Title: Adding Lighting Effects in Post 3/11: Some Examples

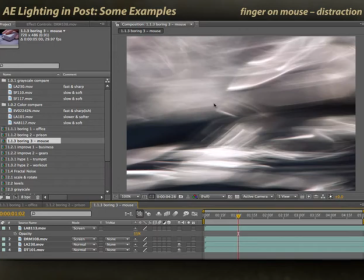[8:19]
Remember this clip I pointed out earlier where I said that this may be a bit too fast and it may be a bit too sharp?
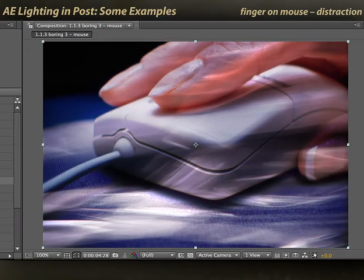[8:25]
Let's go ahead and try it out. I'm going to apply an overlay mode, RAM preview, and you can see where it's just too interesting. There's too much going on. These lighting clips should be subtle. In this case, this lighting clip is so interesting, it's overwhelming the subject of our original footage.
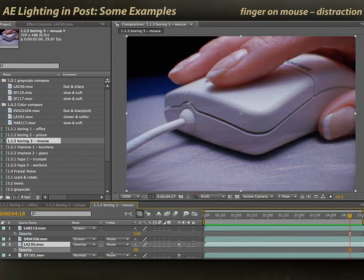[8:43]
You can go ahead and try backing off the opacity, you can try blurring it out, but by the time you do that, you're just not adding much to the scene anymore. You're better off adding a softer clip, such as this one, that's just adding subtle lighting effects to your footage.
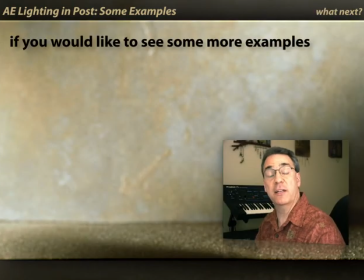[9:00]
If you'd like to see some more examples,
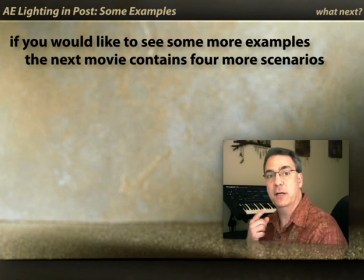[9:02]
the next movie contains 4 more scenarios to give you a better idea of how to best pick a lighting clip to enhance different types of underlying footage.
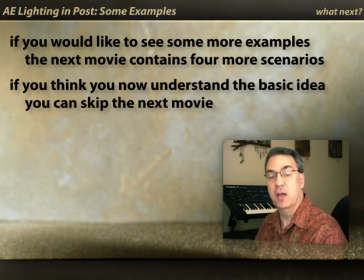[9:09]
If you think you've got the basic concept down now, you can skip the next movie. The movie after that shows you how to make your own lighting clips using turbulent or fractal noise,
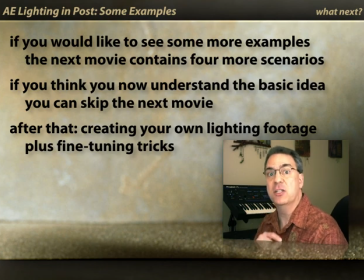[9:17]
and then the last set of movies shows you how to enhance the lighting clip to better match the color and the arrangement of your underlying footage. So let's go!